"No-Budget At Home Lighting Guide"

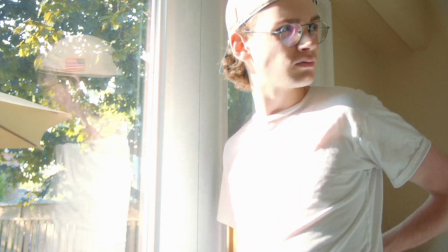Of course, again, the exposure here is far too high. So what can we do to change that?
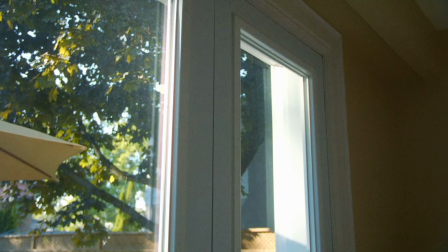Well, we can put an ND filter on the camera. Luckily, this camera has a built-in one, so I can just switch that built-in ND onto the lowest setting,
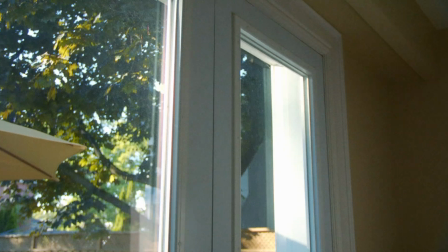or I can lower the aperture or the shutter speed.
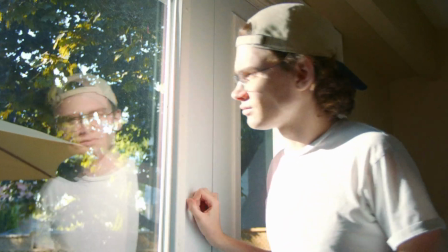What is, again, you can see that it's still pretty hot there, and that I could have lowered that even more.
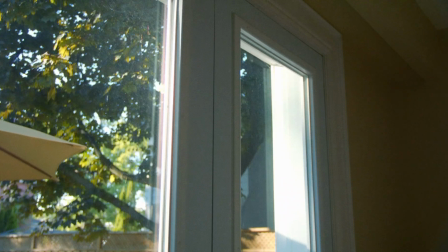But for the sake of the demo, just to kind of show that you can actually get a pretty decent looking shot without having to use any
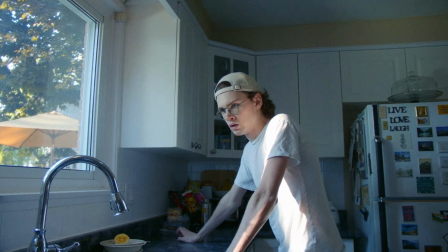professional big lights. Another great advantage of shooting indoors, or a good idea to use shooting indoors,
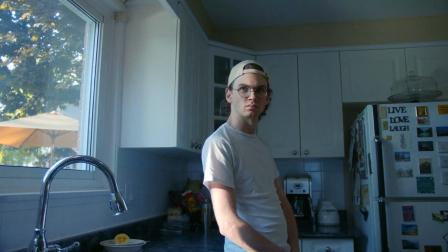is wear a white shirt, because that's just going to automatically bounce the light around you while you're shooting.
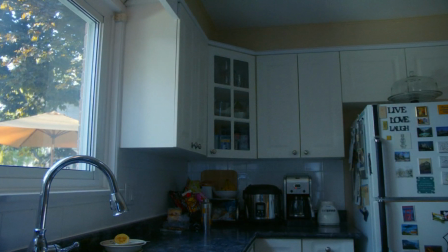And it's going to reflect light onto the actor's face, it's going to reflect light around, so it's going to make it brighter, as opposed to a black shirt, which would, of course, suck in and absorb and lower the light levels and not reflect anything. So I hope this was helpful. Just a brief demo on indoor lighting and how you can kind of utilize the principles that you would use with professional lights, but get away with some of those same tricks with just lamps and things like that you have available at home. Thanks for watching.